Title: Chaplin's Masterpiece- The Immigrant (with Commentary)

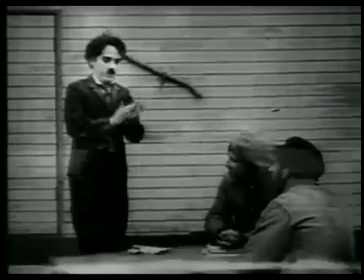[4:29]
He came up with this backstory of immigrants on a ship and as you can see
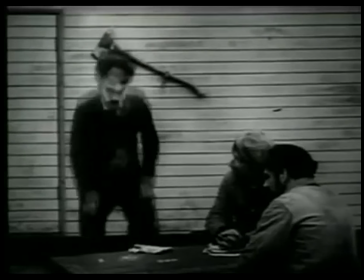[4:35]
him here he is interacting with others and and trying to have enough food.
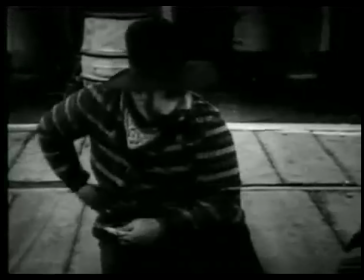[4:41]
He's trying to survive and you can see all these different people
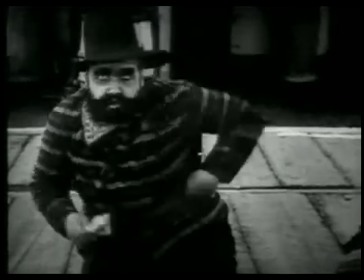[4:46]
are scamming one another trying to have enough money to survive when
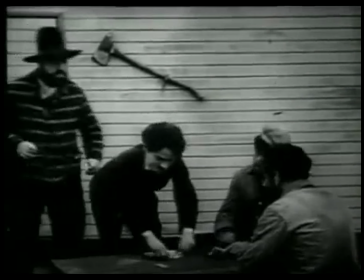[4:51]
they get off the ship and so he kind of realized as he was making
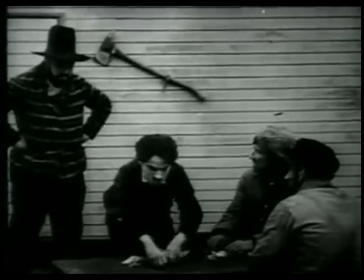[4:55]
the film in the long haul that he was going to need a little bit more
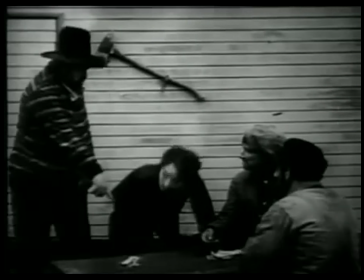[5:00]
character development so that the restaurant bits that you'll see later had a little bit more substance to them and he figured this out
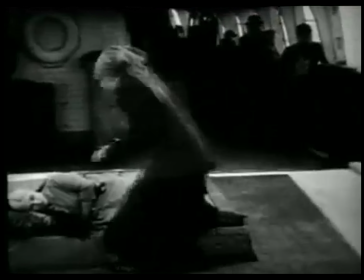[5:08]
just by trial and error redoing the shots over and over and over over again and I'll tell you a few more tidbits about that later.
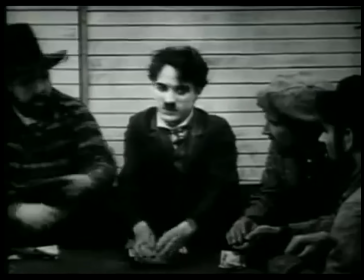[5:17]
Now, in this particular film, I think Chaplin does an excellent job of physical comedy.
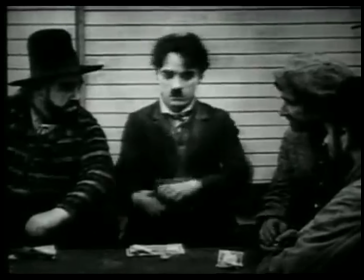[5:26]
He does that in all of his films, but this is definitely one of his best films when it comes to just having really great physical comedy.
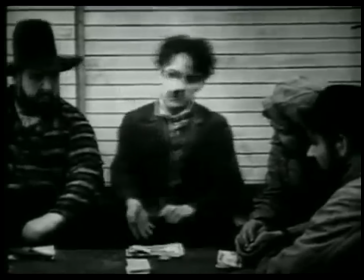[5:34]
Even as he's passing out the cards here uh he he does so with uh such a such a flair and uh i think
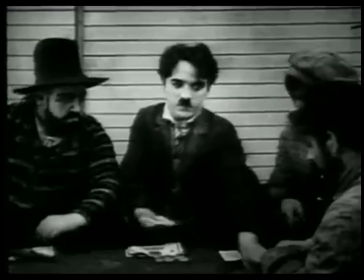[5:42]
actors today just would have no idea what to do with their body in a take like this at least most actors uh the fact that he was able to create
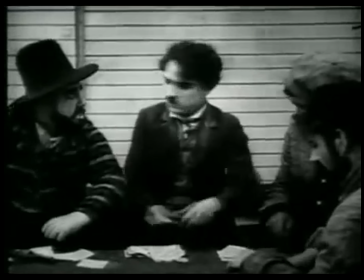[5:51]
such uh great bits here without really having a whole lot to work with
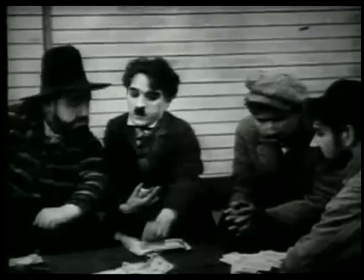[5:57]
you know uh basically he's just sitting there doing a card game and somehow he's turning it into comedy and uh
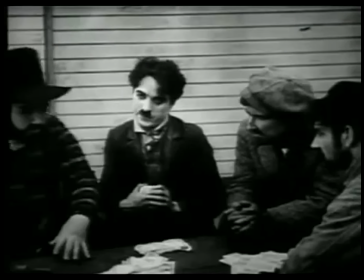[6:05]
obviously you also see him interacting with these uh thugs and this could be a very kind of scary scene
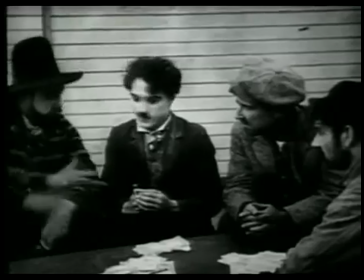[6:13]
but he plays it in such a way where it's a really kind of
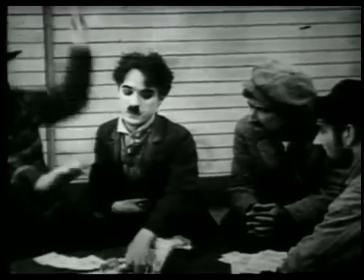[6:18]
funny scene and you you feel good about him and you also
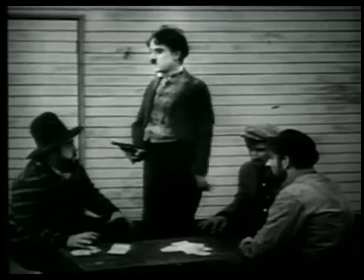[6:22]
don't feel bad when he pulls out a gun here and you realize that he is just
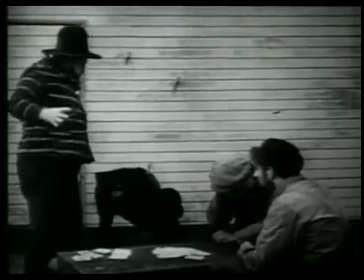[6:27]
as much of a thief as anybody else on this particular boat.
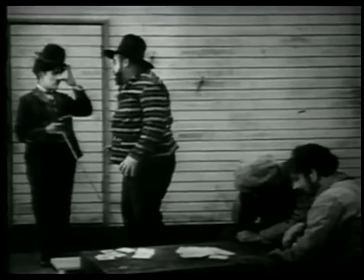[6:32]
I think that he really played that up quite well and he stayed that quite well.
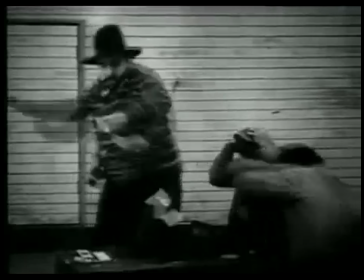[6:39]
Now this is something that I think you wouldn't see in films today.
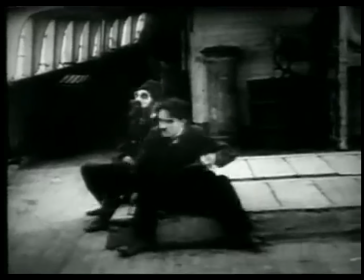[6:45]
If you have a lead character that turns out that he has the gun and he made sure that he walked away with money,
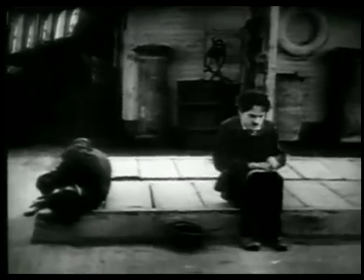[6:53]
that would be seen as too negative And they probably, film studios today probably would have had that taken out.
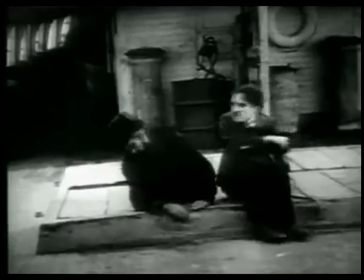[6:59]
And I think this just shows when you have an artist that is creating a
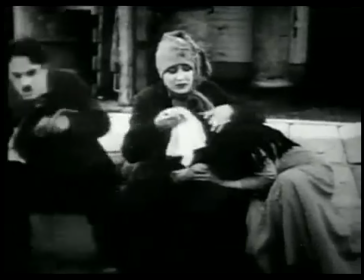[7:05]
film and it's not a film that is created and run by a bunch of producers,
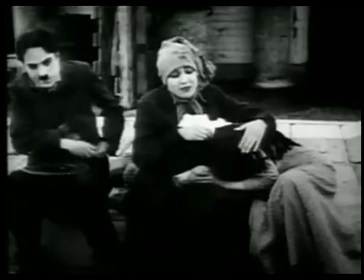[7:10]
you definitely have a better result and they make better decisions artistically.
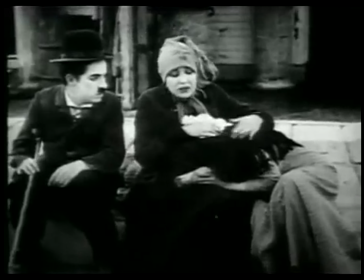[7:16]
And I definitely think that Charlie understood that people
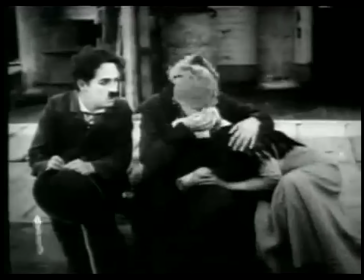[7:21]
know that life is hard and we can still feel that Charlie I'm sorry the tramp
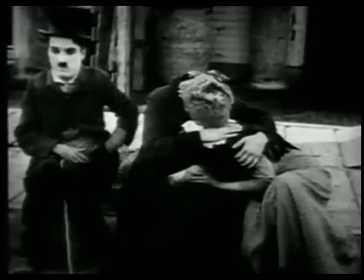[7:26]
is relatable even if he does something that is not the the nicest thing in the world and
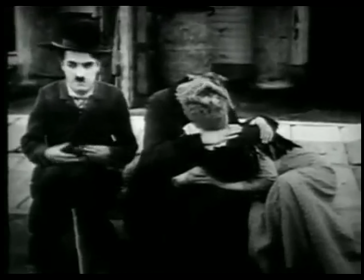[7:32]
of course uh that last scene is bookended right up against this
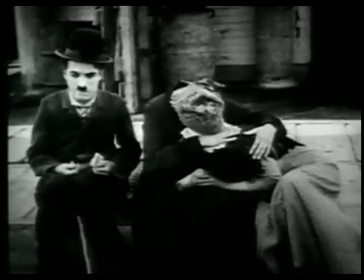[7:36]
where he is watching this really poor woman and uh and how upset they are and
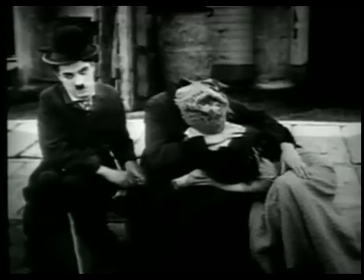[7:43]
he's gonna put the money right back in their pocket so he uh makes the the tramp incredibly tender
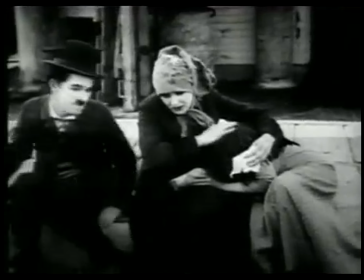[7:51]
oh my god he's like no no i can't give her all that money anyway uh it's it's
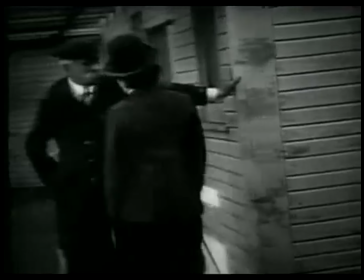[7:58]
incredibly relatable people understood that he was a relatively good character and he's just a victim of circumstances
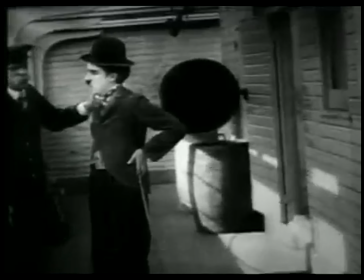[8:06]
uh and i think that was really done well there with them saying that he was a pickpocket even though he was helping them out.
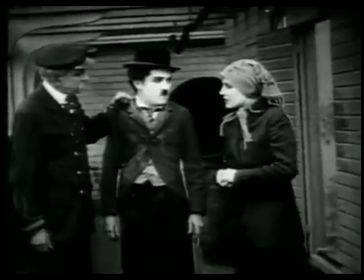[8:13]
Really well-written stuff.
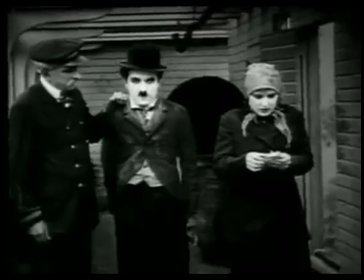[8:15]
And again, this is what happens when you are doing trial and error and you're not afraid of going back and rewriting to make things better.
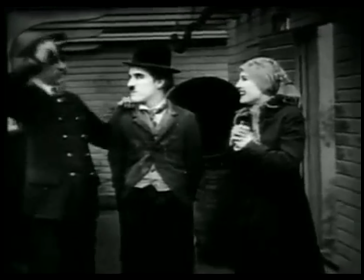[8:24]
It is definitely something that Chaplin did better than anybody else.
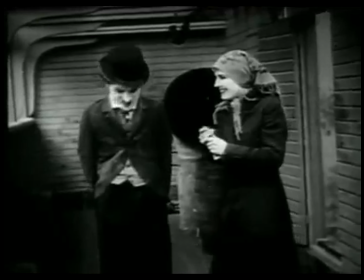[8:30]
And also keep in mind he had the money to do this kind of thing.